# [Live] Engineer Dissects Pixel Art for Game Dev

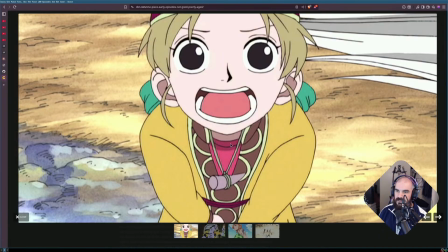Presumably there's light, right? Presumably there's a light source, but there's no like concept of shading here. There's a little bit of shadow under the neck, right? This kind of just helps pull the face away from the neck, right?
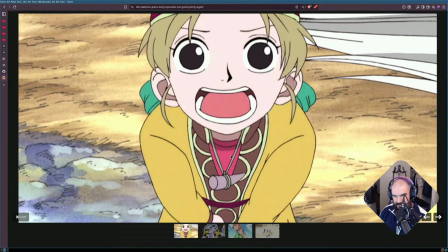And there's a little bit of shading on the shirt here, this like undershirt, this pink undershirt. But then this is like the same color as this, right? Which you would have expected to maybe another shadow somewhere in here. I don't know. I'm not a very good artist, so I couldn't really tell you.
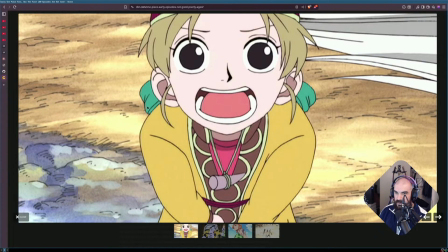But the point is, and this too, like the ribbon is very interesting how this ribbon, these kind of subtle lines, these two lines here, carry so much information about this ribbon, right?
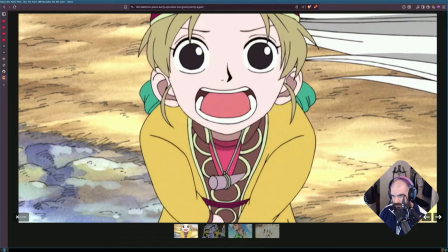But it's very flat colored. And this flat color helps it pop out from the background, helps you separate it visually. And the background here has, I don't know if I would call this a lot of detail or a little bit of detail.
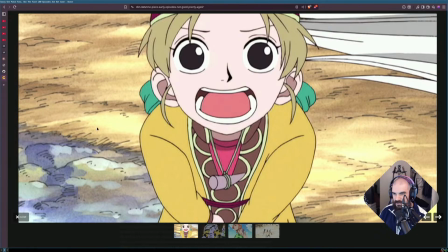The background is like more of a sketchy style in terms of the line art. The line art's incredibly sketchy. Look at this, just like scribbles. Anybody could do this scribble. It would really look like garbage if you just scribbled this and you didn't color it.
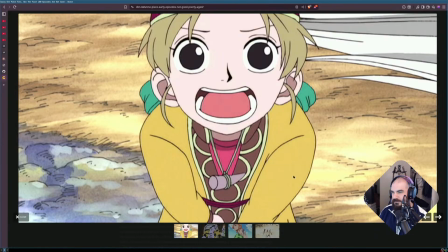And then the background is kind of like a watercolor or gouache painting. And it's actually like, you know, gives it that, like, you see like a little bit of texture in the background, right? You've got like the grit of the paper. and the way these colors sort of blend together.
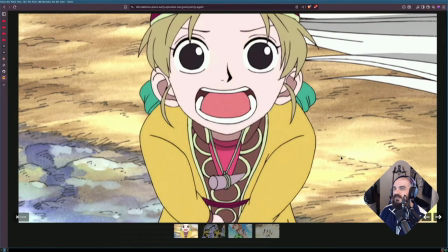But there is a lot of lighting in the background, and there's not a lot of lighting in the foreground. And even with the teeth here, somehow we know that these teeth are behind these teeth, but there's no like shading that tells us that.
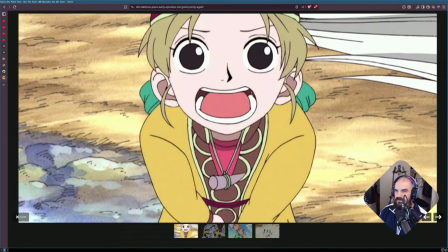The inside of the mouth maybe has a little bit of shading to separate like the sides of the mouth from the tongue here. And then the nose here has this very stark black outline to kind of give a little bit of elevation to the nose.
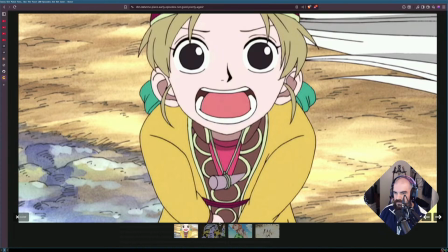But that's about it, right? So you have these two different styles here.
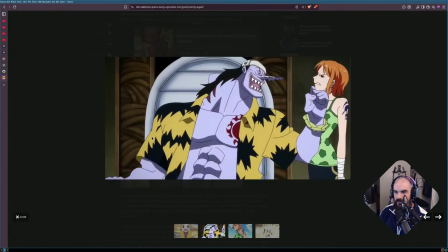I think this is also a pretty early episode. And you can see here, right, the background. This one's a little bit different, the background. But the background here is like super, super, super detailed. And then again, the foreground, there's like almost no sense of lighting. But now you have
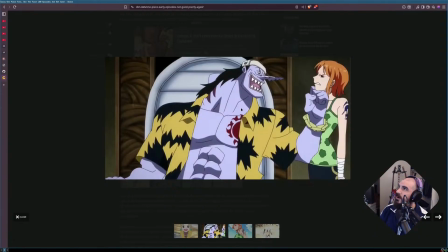what's his name? Argon? I forget this character's name. Doesn't matter. The swordfish dude, right? The pointy nose guy. Arlong, right, is his name. Arlong. He's got some shadows, right?
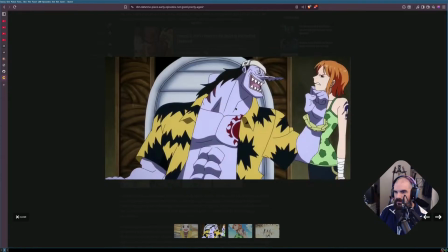On his face, over here on his neck, by his was it clavicle? His abs are like completely wild with shading, and then a little bit under his shirt, right? Just like small areas of light. And you look at Nami.
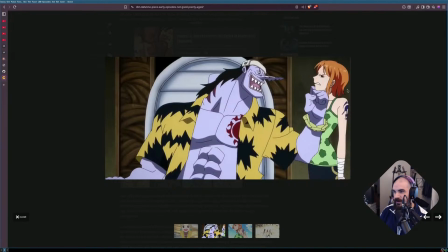Nami's got zero lighting except for her hair, right? So it's like a very weird. They're like picking and choosing where to put detail, and they're intentionally doing it to kind of help separate the foreground from the background.
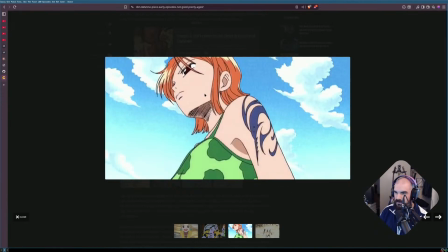That was a very long-winded explanation. And here's another really, really good example. Again, Nami's got like, her hair's got a little bit of shading, like lighting on it. It's got a little bit of light source on it, and like her armpit.
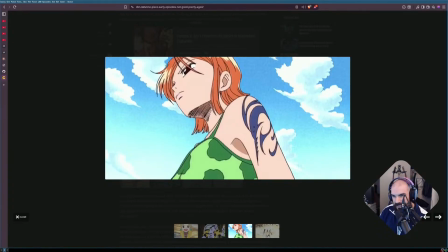And then I think what I'm seeing here is a little bit under her neck, like right here, under her chin, sorry, is a little bit darker than up here. But it's like subtle because there's so much line art here that it's hard to tell if it's the line art or the actual color.
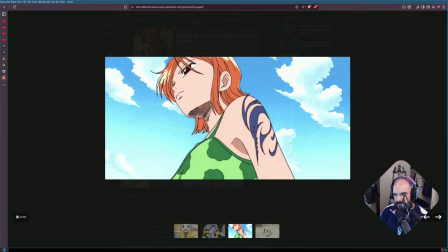But if you compare like this area to like this little area, this under her chin actually does look like it's probably like this color.